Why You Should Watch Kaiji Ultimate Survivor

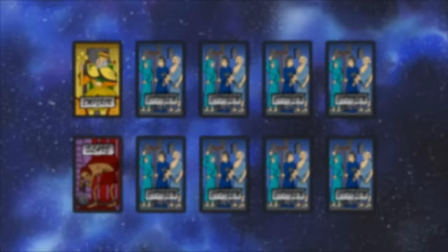12:18 Each player has their respective hand and can play one of three cards in a given round,
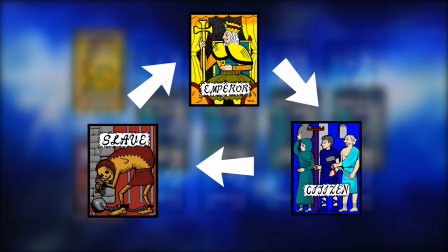12:22 with the Emperor defeating a citizen, a citizen defeating a slave, and a slave defeating an Emperor.
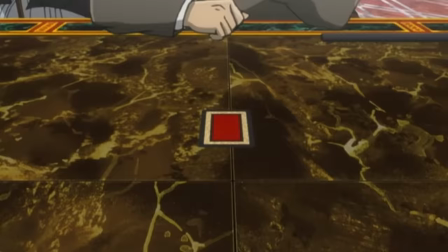12:28 I am leaving out some of the nuance for the sake of brevity, but the basic idea is that you want to predict what card your opponent will use,
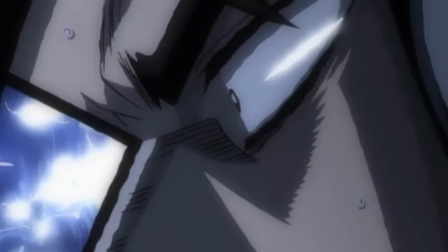12:35 and counter accordingly, with your opponents trying to do the exact same thing.
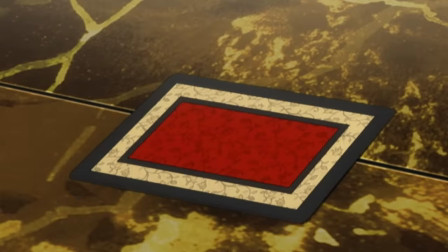12:40 And so the mind games begin, with both players trying to predict each other's strategy.
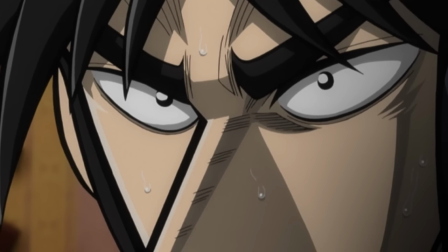12:46 And what I think really makes this work is the fact that Fukumoto does not take the easy way out of these encounters.
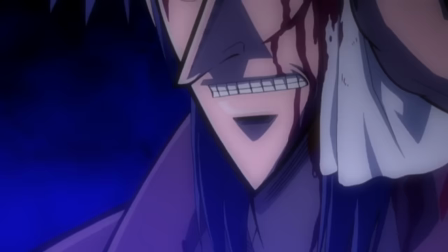12:53 It feels like he really sat down and took the time to figure out the rules of these games, and what strategies could be actually viable.
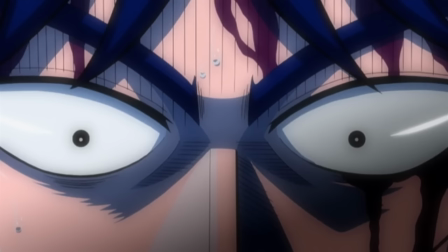13:01 There's never a point where Kaiji notices some impossible detail or is saved by any kind of deus ex machina.
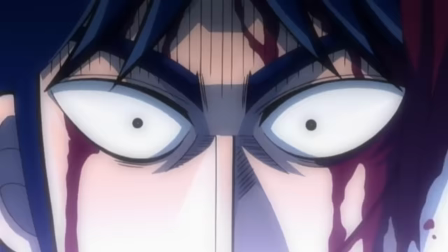13:08 Rather, he forms his own strategies by carefully observing his opponent, as well as deeply considering the rules of the game,
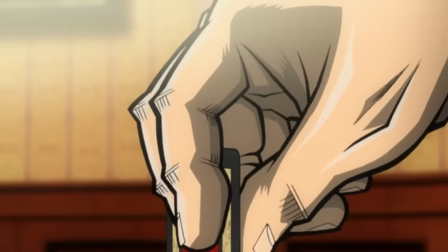13:16 and slowly he draws out the subtle tactics of each one, carefully edging his opponent towards defeat.
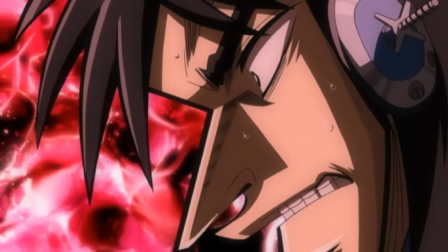13:24 And by giving us all the same information Kaiji has, it means that we are right there with him,
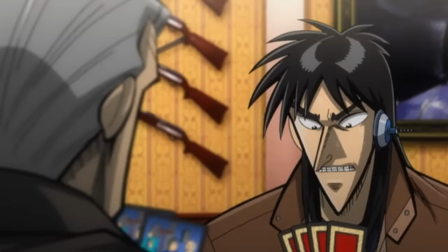13:29 trying to figure out these games and their strategies in the same way he is.
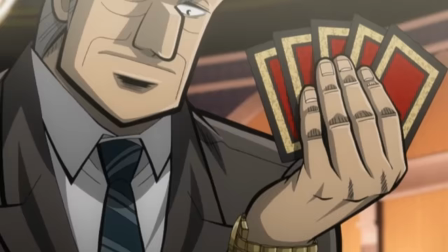13:34 There's no moves made by Kaiji or his opponents that we ourselves couldn't have thought up if we had the time and creativity,
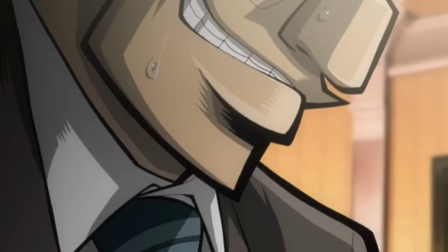13:41 and this exponentially raises the intrigue of these games, drawing us directly into the mind games of the characters,
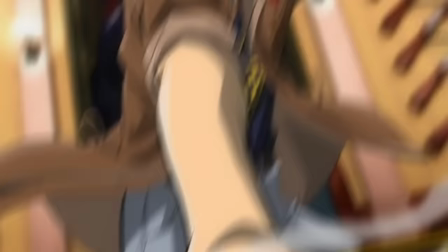13:49 making it especially thrilling when a character uses an obtuse strategy from out of left field and completely changes the flow of a game.
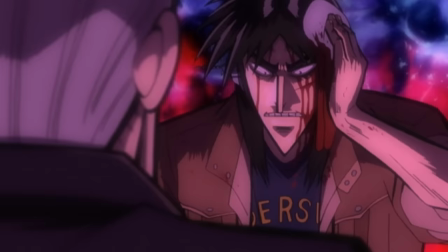13:57 The battle with Tonegawa is also a fantastic example of how the show creates stakes.
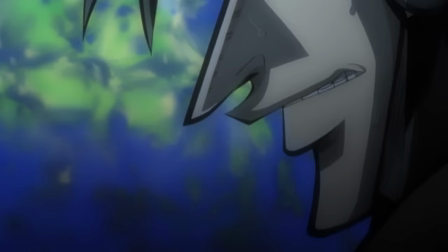14:02 Because of the vast difference in Kaiji and Tonigawa's financial wealth, Kaiji can't match the massive sums of money being put forward by Tonigawa,
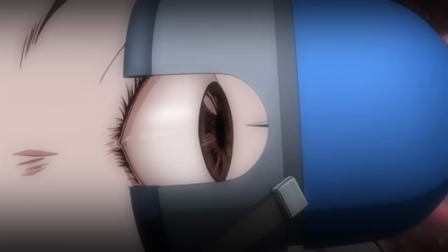14:11 and so is forced to use his body as collateral,
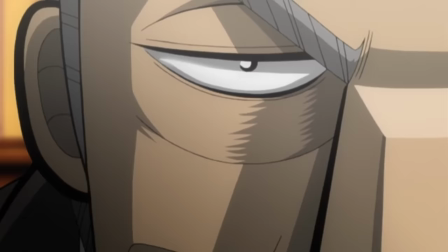14:14 with a device being attached to the side of Kaiji's head that aims a small drill directly into his ear,
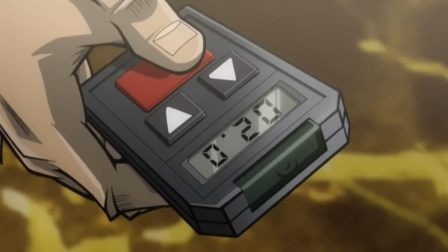14:21 with Kaiji forced to bet with the units of centimeters between the drill and his eardrum.
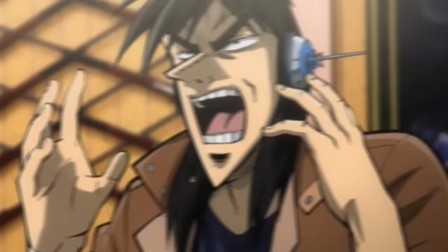14:27 And if that sounds like it's going to be a little hard to watch, you have no idea.
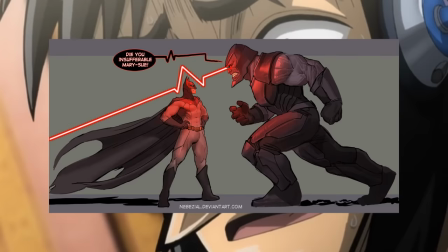14:32 In any other series, it would be easy to waive off such stakes, safe in the knowledge that the main character's plot armor will protect them.
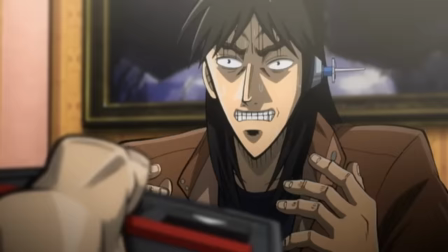14:39 But here's the thing, Kaiji can lose and lose bad.
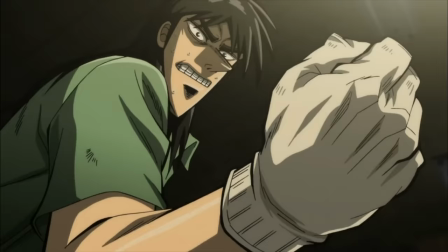14:44 There are several instances where I genuinely thought these stakes were too high for Kaiji to suffer a defeat,
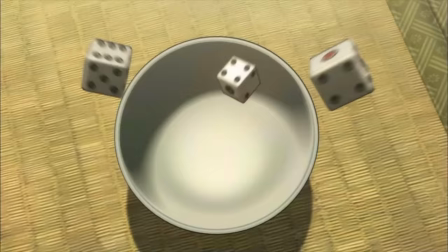14:51 only to watch as a tragic twist of fate robbed him of victory,
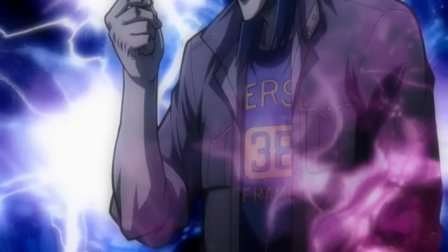14:54 and I don't think I've ever seen a show so willing to hurl its main characters into such deep abysses of despair,
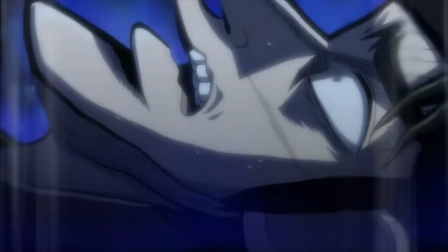15:02 and just when you think he's hit rock bottom, you watch the floor beneath him shatter as he sinks even further.
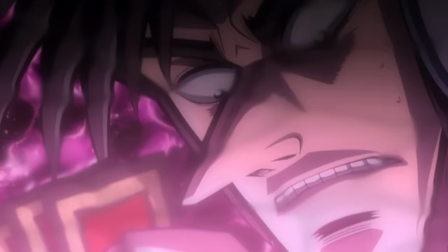15:08 It's heartbreaking, but it also gives a huge amount more tension and weight to each one of the encounters,
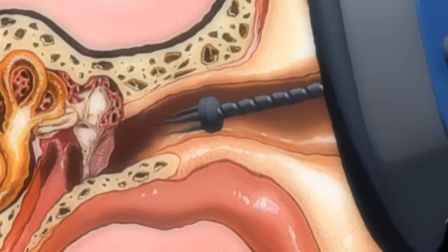15:15 and it's also with that context that the drill aimed at Kaiji's eardrum begins to feel that much more real and dangerous,
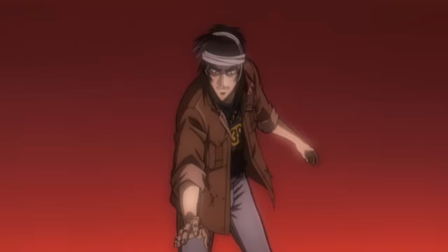15:23 and the same is true for nearly every encounter of the show. There's always something very tangible and defined on the line, with the results having massive,
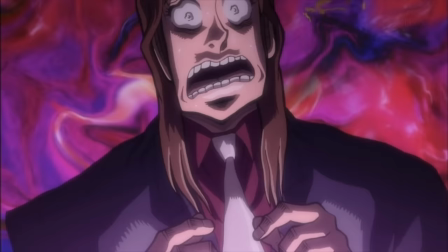15:32 life-altering consequences, both for Kaiji as well as those around him.
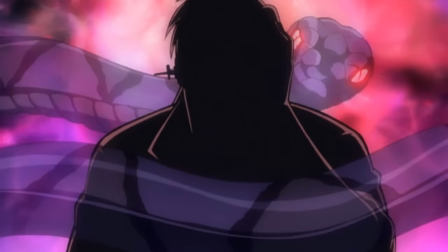15:37 Furthering the intensity of Kaiji's gambling encounters is the series' stellar use of surreal visual metaphors.
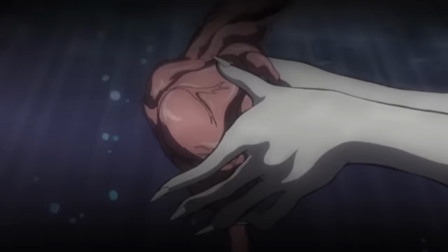15:45 The sheer level of creativity the show employs to bring these encounters to life is exceptional,
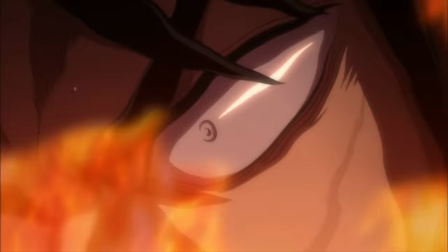15:52 often giving physical form to the thoughts and feelings of its characters.
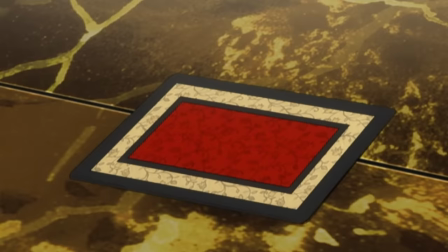15:55 Like in our pulse-pounding battle with Tanigawa, Kaiji, hopelessly outclassed, having every one of his moves predicted and countered,
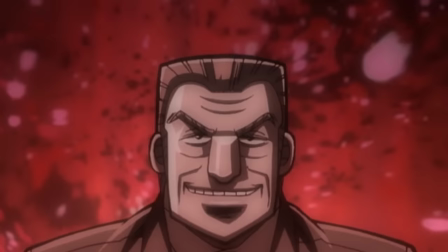16:04 begins seeing his opponents as an all-seeing, all-powerful demon god.
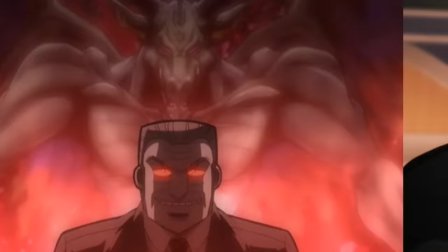16:09 And it's all accentuated by some terrifically executed sound design.
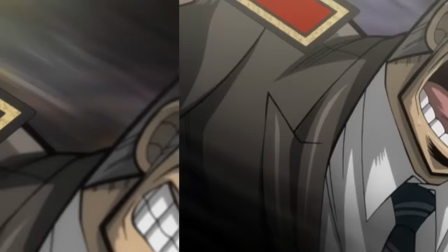16:14 Just check out this clip and how the sound of jet engines are used to push the velocity of Tanigawa's movements.